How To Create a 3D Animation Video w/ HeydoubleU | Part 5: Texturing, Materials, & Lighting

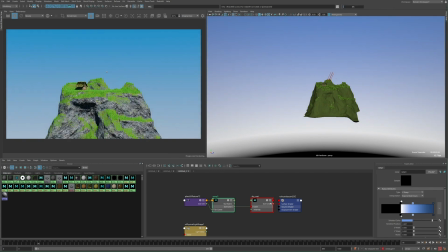I also find setting the ramp's interpolation to exponential down to look the best.
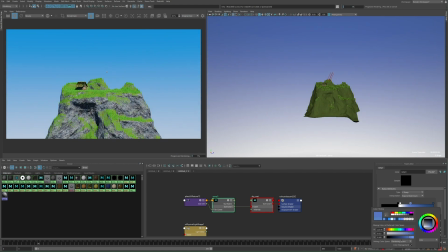One other thing to play with is the intensity multiplier on the incandescent material itself.
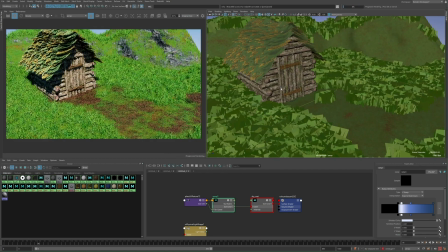Now from here I'm ready to move on, but you'll see I'll continue to tweak this from time to time. Unhiding the tree, the shaded area is a little too dark.
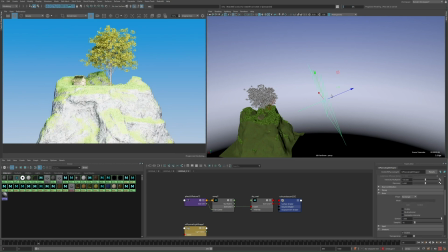So I'll create a physical light, scale it up, and move it away some. Then obviously I need to turn the intensity way down, and this creates a nice fill light to brighten up the shadows.
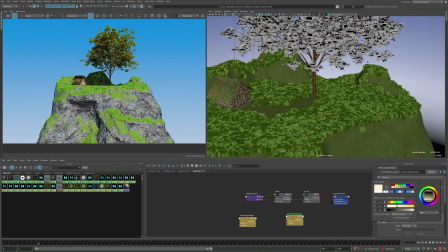I also tint it orange some, just to warm everything up. Next, I want to focus on some shot-specific lighting.
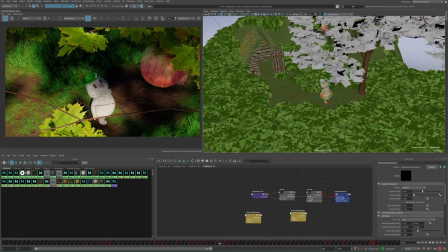For starters, the shots of the apple. I want to add a highlight to it so it stands out a little more.
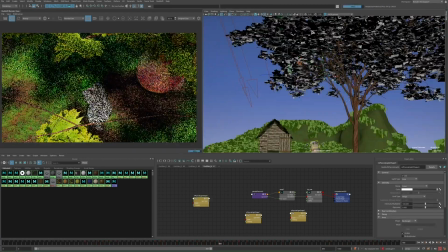So I'll create a Redshift physical light, and position it pointed at the apple, kind of like a rim light.
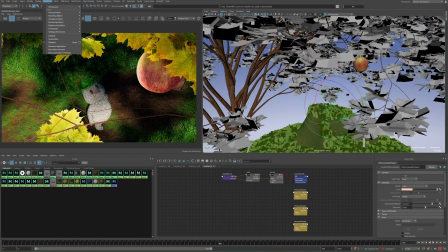And I only want this affecting the apple and not the leaves or anything else, which I can do by going to Relationship Editors and opening up the Light Linker.
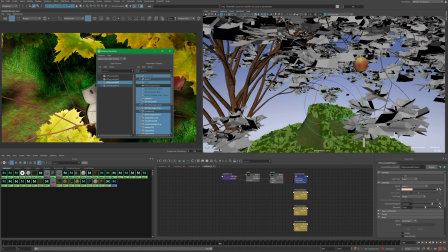And now from the left panel, I can select a light, and on the right panel, I can add or remove objects or entire shading groups.
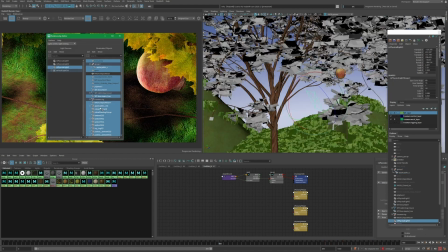So I'll remove everything and then select just the apple shading group.
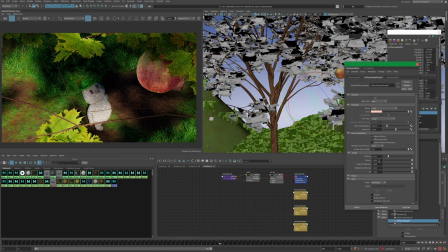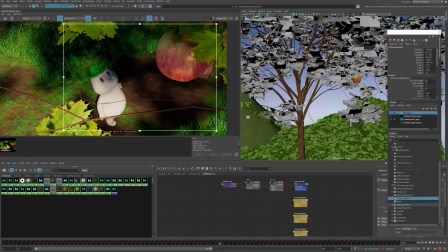Now I'll just do a quick before and after render. You can see the apple sticks out a lot more, but the rest of the scene is left alone.
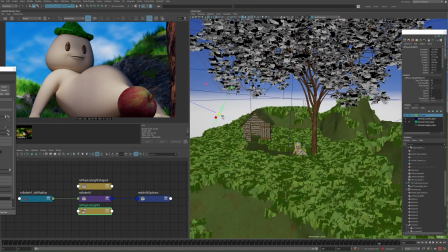As far as other lighting, I create another fill light for under the tree, but key it to only be visible when the character's there,
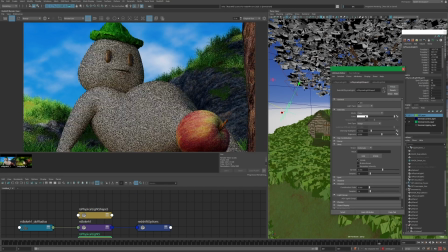as the point of this light and the way it's positioned is to highlight the character when he's under the tree.
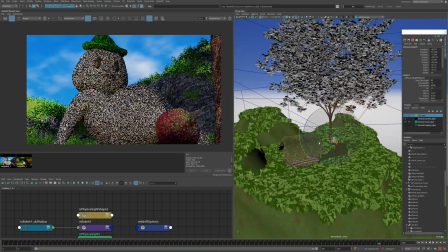And having it visible in the early wide shots when there's nothing there, it looks kind of off having the extra lighting under the tree like that.
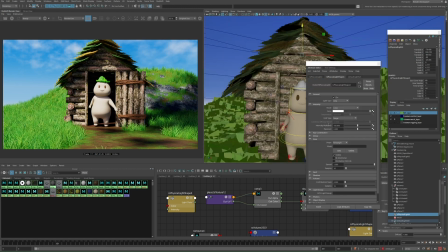And lastly, I add an orangish light to the inside of a shack, just so it's not completely dark in there.
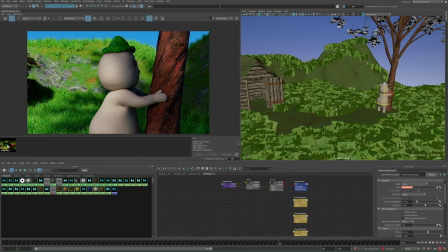Now the scene's looking pretty nice, and you could technically call it done and render at this point, although I still have some things I want to add to it. But this concludes part 5. I hope you found this useful. Thank you for watching, and feel free to subscribe to the NVIDIA Studio YouTube channel for more videos like this.